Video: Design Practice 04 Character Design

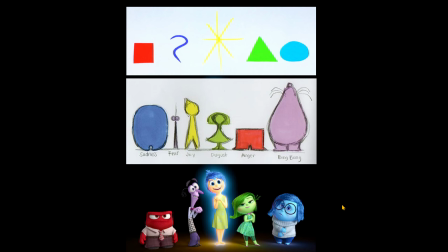[33:18]
So they're trying to slowly get from what they think as a shape the character should be represented by. And then how do we continue adding to it until we get a character?
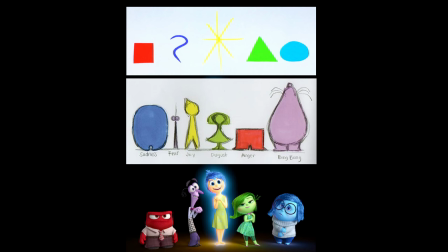[33:33]
So ideally all processes of character design should follow this. It is neat, but ideally we should all follow this. So we should always be like, I want to make a character. Where's the character from? What does it do? What shapes best represent what my character is?
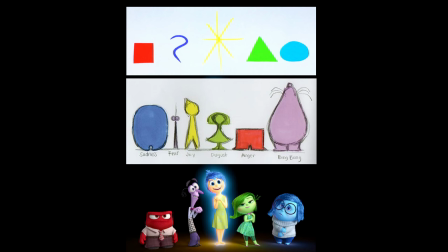[33:46]
And then you're slowly building up from there. So everything should be based off that, and you should have recurring motifs.
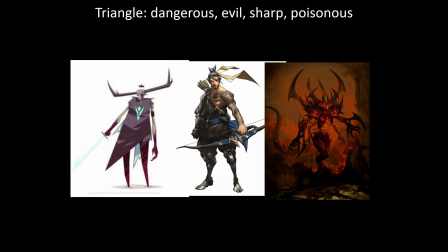[33:53]
So let me go back to Zen is a very good example of this. So we look at Zen, or Samus.
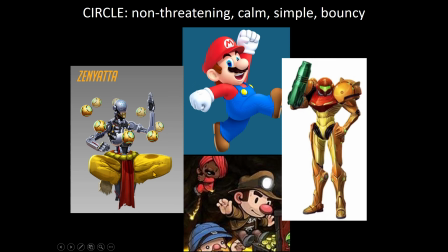[34:01]
They all have recurring motifs. So it's like circle in the whole body, circle head, circle as weapons, circle on the chest area, circle sash, circle on the little circle, like literally loads of little circles here, circle on the side.
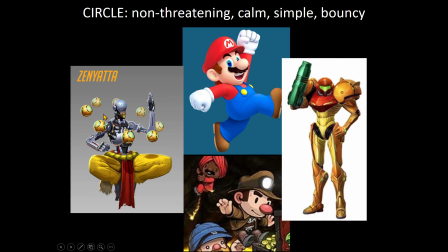[34:19]
So it's all this kind of like kind of like layering the same motif. Again with Samus, we got like edges of circles here, little curves, circle here, circles there. The whole pauldron is literally a sphere. Helmet's literally a sphere with little pieces on.
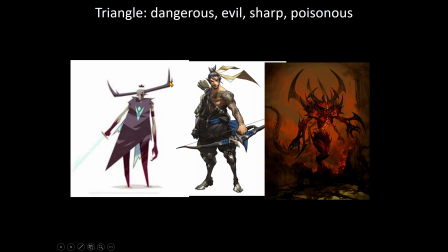[34:35]
And we see the same here for this character. Triangle for the antlers, triangle on the crown, triangle motif, triangle on the sash, triangle on the pointy bits of legs and the little ends of the arms and the weapon.
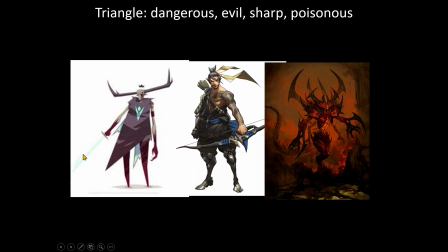[34:52]
The weapon even has a double triangle because it hooks back. So again, you're trying to layer on every little detail at this recurring motif of whatever it is.
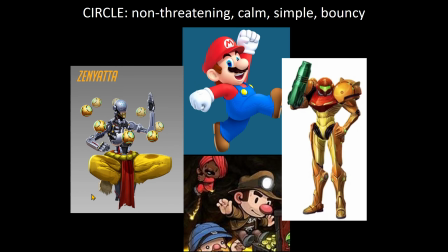[35:04]
Samus is not. I wouldn't say Samus is meant to be kind of edgy. I don't think so. I'd say dependable more than edgy, even though like it's.
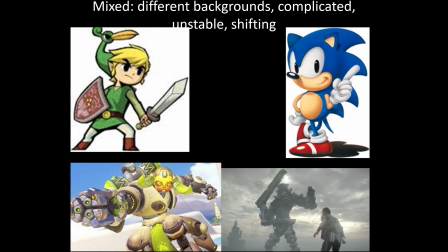[35:17]
Yeah, kind of. So, and then when we get after that, we can start talking about details, but we get into proportions and we get into poses.
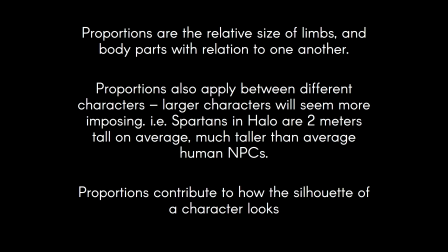[35:30]
So proportions are like basically the relative size of heads and bodies and limbs and stuff to each other, and also not only like within the character, but how they relate to other characters.
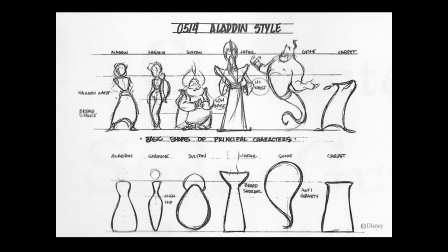[35:42]
So here's an example from Disney that kind of shows you size proportions of different various characters. So again, first of all, there is that that circle and square and triangle motif happening as well.
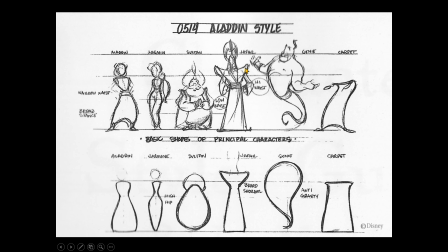[35:58]
So if we look at Jafar, like it's all rounded off because it's for a cartoon, but triangles, and like the whole thing is like base of that. Carpet, dependable, square, and also carpet, so it's square.
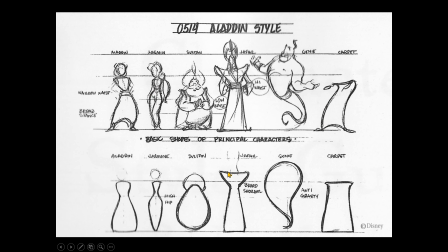[36:12]
The Sultan's like a comic relief, circles and circles, and you can kind of see how they started from that and they slowly moved towards the actual character. Genie is circle, but also triangly because powerful. But aside from that, we also have this proportions. The Sultan is much smaller because, like, unfortunately,
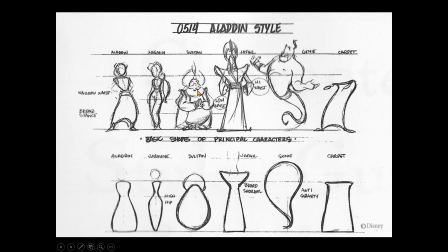[36:32]
that was like a trope that like smaller characters were often like comic relief, especially if they were larger as well. It is a trope, it is a stereotype, it can be damaging, so do be careful. And then taller to convey power as well. Jafar was like is taller than like the same almost the same eyeline as the genie.
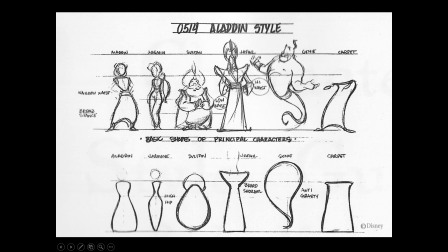[36:51]
Yeah, it is a trope that still exists. It's not quite as bad as it was. I don't know if people watch like sitcoms from the 80s or the 90s. They were like some of them were really bad about like body proportions.
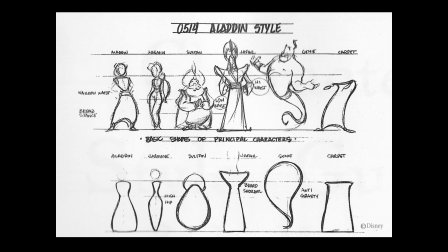[37:06]
Yeah, Danny DeVito's entire career is based on him like self debasing in some ways. But, like he's made a career out of it. I hope like I think he's happy. But yeah, it is definitely a thing that was and still is. I don't think it's quite as bad these days.